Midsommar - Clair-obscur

C'est plongé dans les ténèbres les plus abyssales, que l'on se rappelle de la lumière que l'on a perdue. Aujourd'hui comme promis, je vais aborder Midsommar, le 2ème long métrage d'Ari Aster après Hérédité, dont nous avons parlé dans la dernière vidéo.
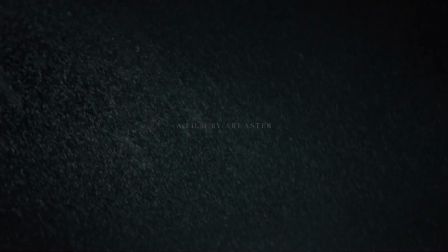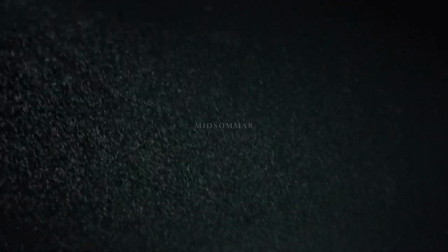Il nous propose encore une fois un film rempli d'angoisses envahissantes et de scènes d'horreur absolue, flirtant avec le surnaturel et la fantaisie, mais sans jamais y succomber.
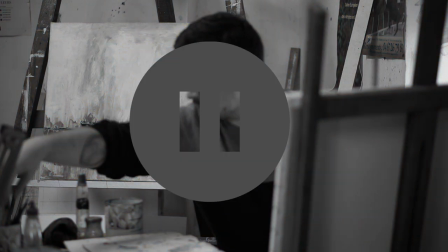0:42 Comme d'habitude, cette vidéo sera remplie de spoilers en tout genre. Si vous êtes adepte du cinéma de genre, foncez le voir avant de continuer. J'en profite pour une fois pour vous inviter à vous abonner à la chaîne, mettre un like et commenter. J'aimerais sortir des vidéos plus régulièrement à l'avenir et la venue de nouvelles personnes ces derniers temps me motive énormément et je vous remercie d'être là. Il y a évidemment énormément de choses à dire sur ce film. Rien que la symbolique disséminée partout, le sujet du rituel, les thématiques liées au suicide bien sûr, mais aussi plein de détails plus ou moins cachés.
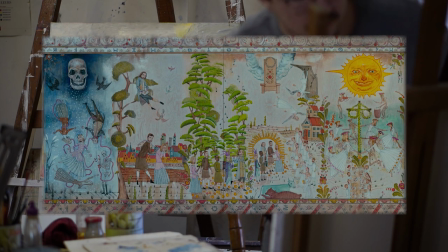1:17 Par exemple comme le fait que toute l'histoire du film soit raconté dès la première image. Mais il me faudrait une vidéo de plus de deux heures pour tout aborder. J'ai donc choisi l'axe visuel, mais pas que, de la lumière et de l'ombre, du clair-obscur.
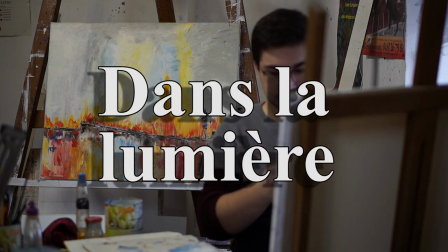La lumière est la première chose qui nous saute aux yeux. C'est d'ailleurs une des bases de la communication du film.
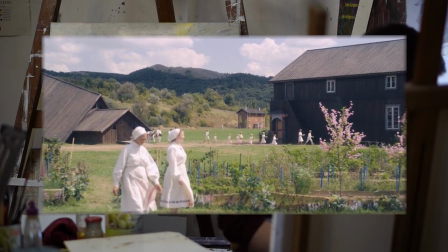1:42 Nous avons un film de genre, connoté horreur, qui se passe entièrement de jour.
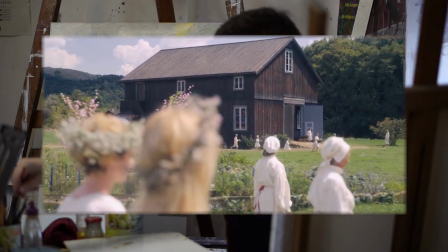1:48 La lumière est omniprésente, elle est un personnage démiurge. Elle crée l'ambiance malsaine constante en mettant en échec nos sens.
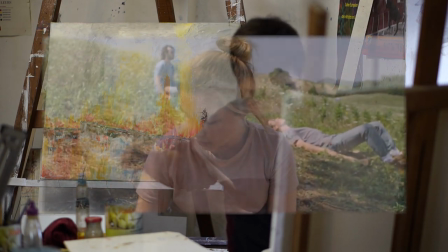1:56 C'est un pari que le réalisateur a su, avec son chef opérateur, mener à bien.
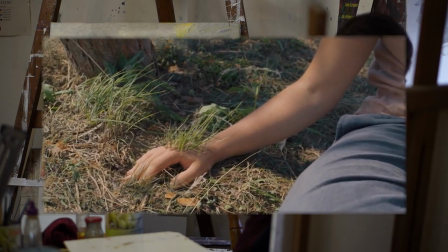2:00 C'est le pari d'arriver à faire transparaître à l'écran l'influence de ce jour interminable sur la psyché et la condition physique de ceux qui n'y sont pas habitués.
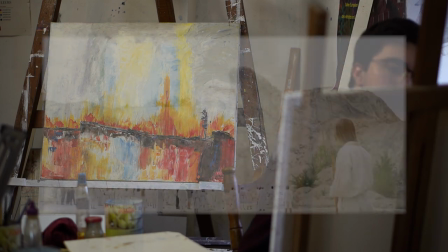2:08 Cette lumière qui peut sembler rassurante au premier abord et qui pourrait atténuer l'horreur, n'est en fait qu'un monstre qui s'insinue en vous tout au long du visionnage.
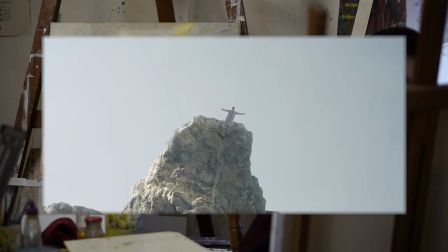2:16 On finit par oublier sa présence, mais elle nous éblouit, rendant au final plus violente chaque descente dans les ténèbres.
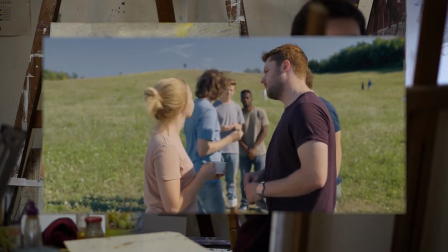2:24 Au début du voyage, elle semble douce, apaisante, presque féérique, surtout couplée à la prise de drogue hallucinogène.
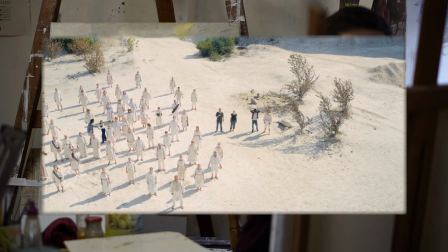2:31 Mais c'est un piège, une lumière qui montre tout.
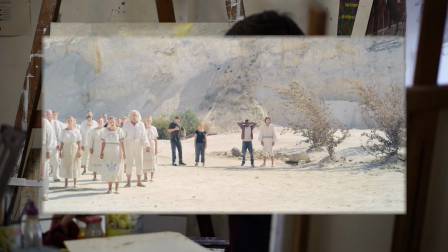2:34 Même la cruauté de Lettastupa, ce suicide ritualisé des personnes âgées, incapables de survenir à leurs besoins ou à ceux de leur foyer.
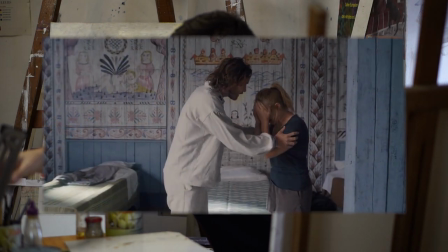2:43 C'est ça qui fera remonter les ténèbres de Dany au lieu de les chasser.
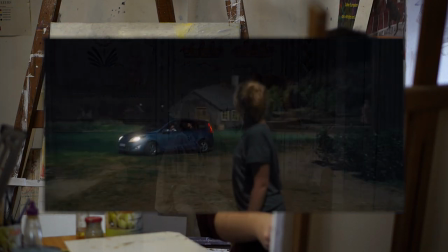2:48 D'ailleurs, anecdote rapide, lorsque Dany rêve la nuit suivante, elle rêve bien du lieu dans lequel elle dort, mais deux nuits.
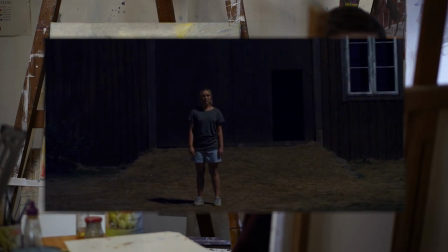2:54 En effet, le souvenir qui revient est un souvenir nocturne et donc son cerveau mélange le tout.
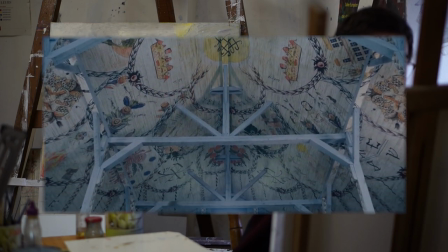2:59 En parlant de ce lieu, une sorte de grande grange recouverte de peintures quasi mythologiques.
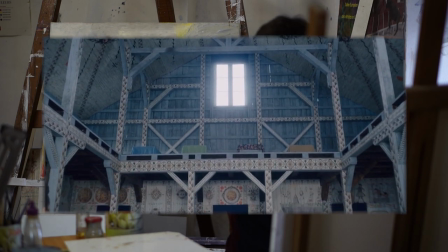3:06 Elle est ce qui semble être le seul rempart à la lumière.
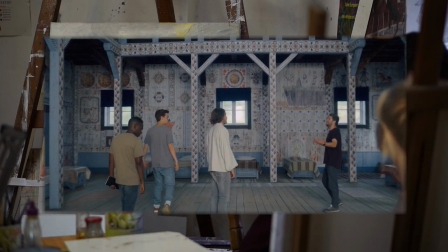3:09 Rideaux bleus aux peintures pastelles et voûtes constellées de rêves, on y recrée un ensemble de nuits artificielles.
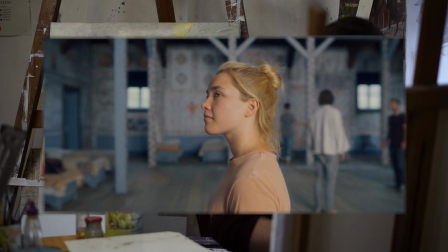3:16 Seulement, elle a en commun avec la forte lumière du jour, l'absence quasi totale d'intimité dans cette société autarcique.
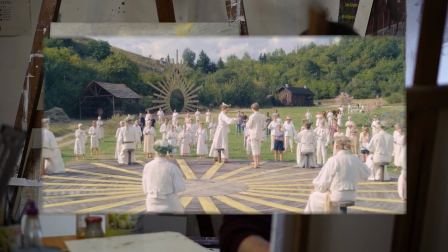3:24 Tout ce qui touche à la communauté est souvent blanc, pur, lumineux. Les habits d'abord sont immaculés, même après le travail au champ ou aux cuisines.
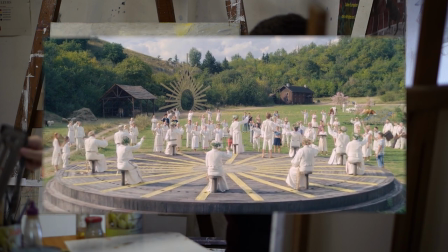3:33 On garde la couleur pour d'autres symboles rituels, comme la toche bleue des anciens à la mort, ou le jaune pour la pyramide sacrée. Cette clarté se retrouve dans le sang, dans l'hérédité si vous me permettez l'allusion.
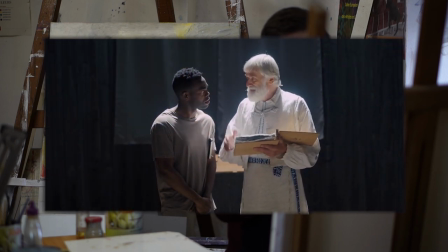3:45 Les lignées sont pures et gardent donc un tabou sur l'inceste, hormis lorsque l'on doit donner naissance à un oracle.
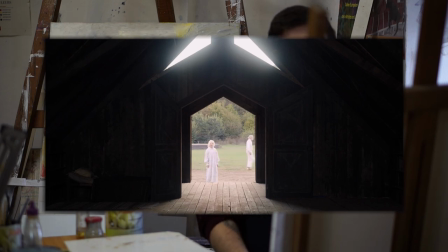3:50 L'ancien expliquait à Josh que Rubin, l'oracle actuel, est bien le fruit de l'inceste, et que son infirmité apparente le protège de l'obscurité de la connaissance.
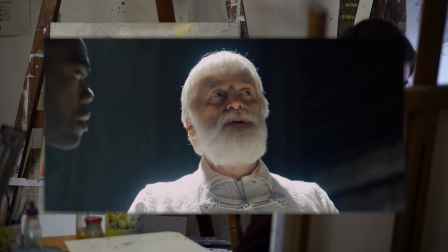4:00 Il reste ouvert à la source, que je vois symbolisée par le puits de lumière qui entre dans le temple.